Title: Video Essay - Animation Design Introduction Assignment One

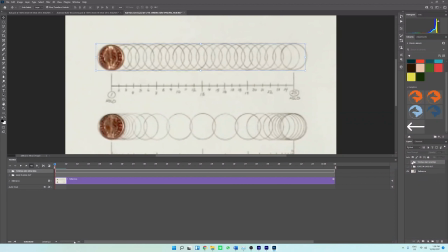Week 1, we looked at the looping ball bounce, which demonstrated easing as well as timing and spacing. For this, we were given a still image which I used to create 2 ball paths. This was done by duplicating the still balls 24 times and placing them in the motion workspace to make them appear to be moving.
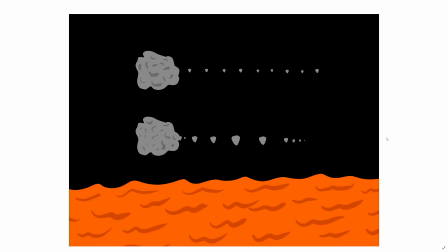For this week, since the movement of the balls was already predetermined, I decided to look at aesthetics. So for here, I decided to do a space background, which would have stars, and then down the bottom here was a lava floor, which would represent the surface of the sun.
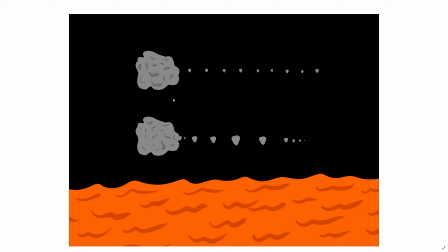I then decided to make both of the balls asteroids, and along with the space background, would make it look like they're flying through space.
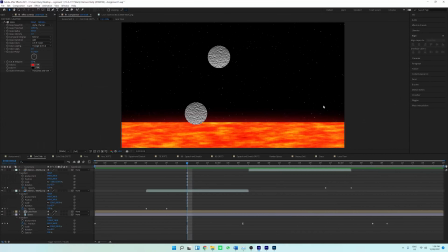From there, I recreated them as asteroids and placed them in Adobe After Effects. I then also created a space background in Photoshop, as well as a lava floor to represent the surface of the sun, which was created in Adobe After Effects. For the space backgrounds, I made the precision move to show that asteroids are moving through space.
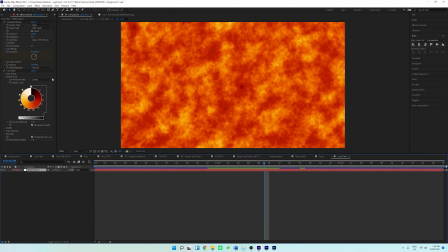And for the surface of the sun, if we go into there, I used turbulent noise and colorama effects to make it appear as if the lava is moving.
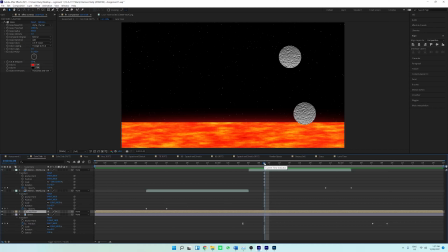From there, I duplicated the asteroid ball movement and reflected the second ball sequence horizontally to make it look like the asteroids were initially flying forwards and then moved backwards. I then also reduced the opacity at the start of the first sequence,
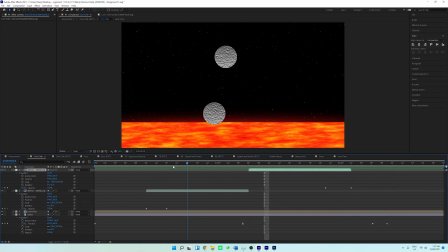as well as at the end of the second sequence to make a smooth transition, as this entire animation would be repeated 3 times.
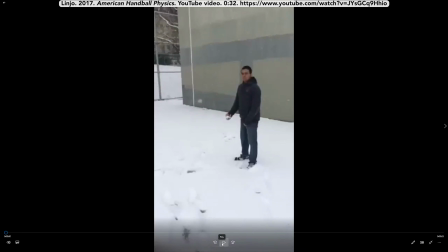Week 2 was tied with the trajectory ball bounce and looked at arcs in addition to the previously studied principles. Unlike week 1, here we could create our own ball movements, so I used the following video to analyse the movement of a handball.
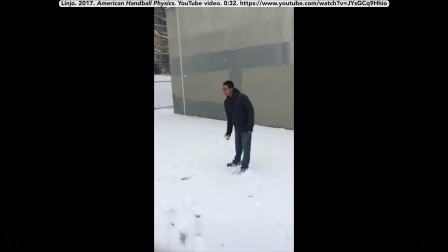Although the handball is moving on snow here, this would represent similar physics to grass.
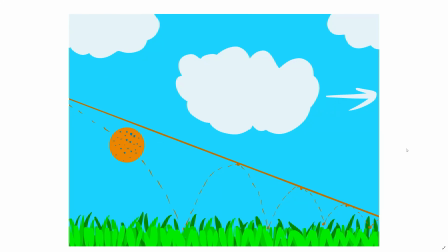After watching this video, I knew the jumps of the handball would be longer than usual, especially if it came from a more obtuse angled throw, so I created the following sketch of how I wanted it to look. I also drew this line here to follow the guides that were shown during class in week 2,
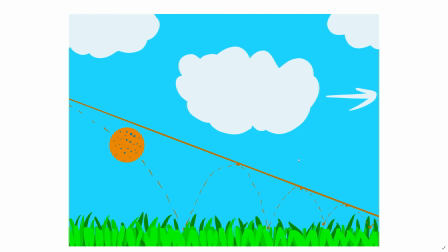as well as to give me a good idea of how it should bounce and where each bounce should be. This path also closely resembled the handball on the snow video, which I found to be an excellent example of how the ball would naturally move.
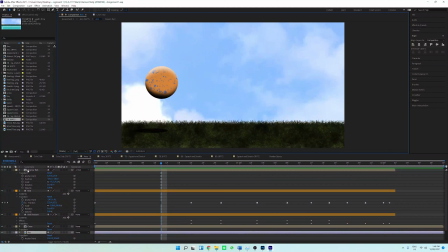From here, I created my handball through Photoshop and made it rotate as the animation played.
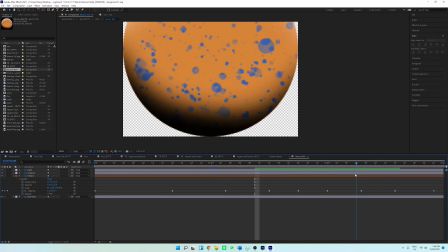This can be seen here, as all the spots and the pattern of the handball move as it moves along the animation.
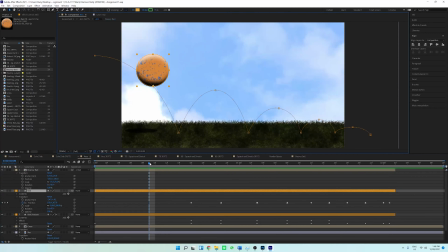From there, I then created the path that I wanted the handball to follow, which can be seen through here, and I simply adjusted the height of each one and tried to recreate the same movement as the video previously shows in order to make it look as lifelike as possible.
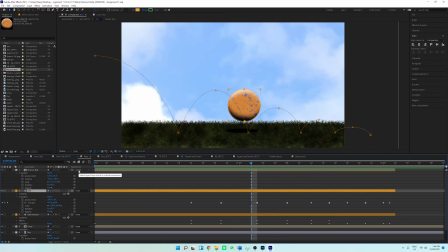Next, I attached the handball to this path by simply making the ball, which is the motion, the parent of the picture. Then I also created the shadow of the ball,
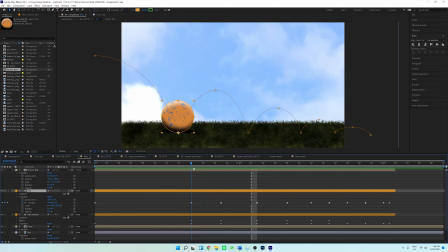which then also increases and decreases the opacity as well as the blurriness as the ball gets closer and further away from the ground. I then took a photo of some clouds outside as a background and then created the grass in Adobe After Effects using hair and fractal noise.
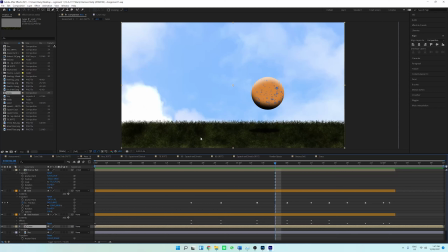Both these background objects use the same movement effects as week 1 to create the idea that they are in motion as well as the handball, and I also made sure the handball rolled off the screen to make it look like it could repeat as many times as it needed to.
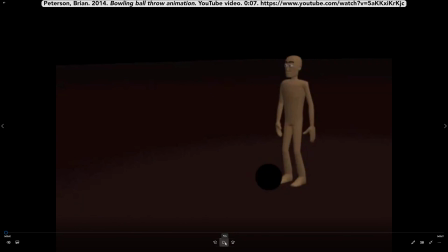The last week was tied with the material ball bounce, where we had to create 2 different ball bounces, one heavy and one light, to represent the weight, squash and stretch, and all the previous principles. For this, I chose a tennis ball and a bowling ball. I did the bowling ball first as it was the easiest of the 2.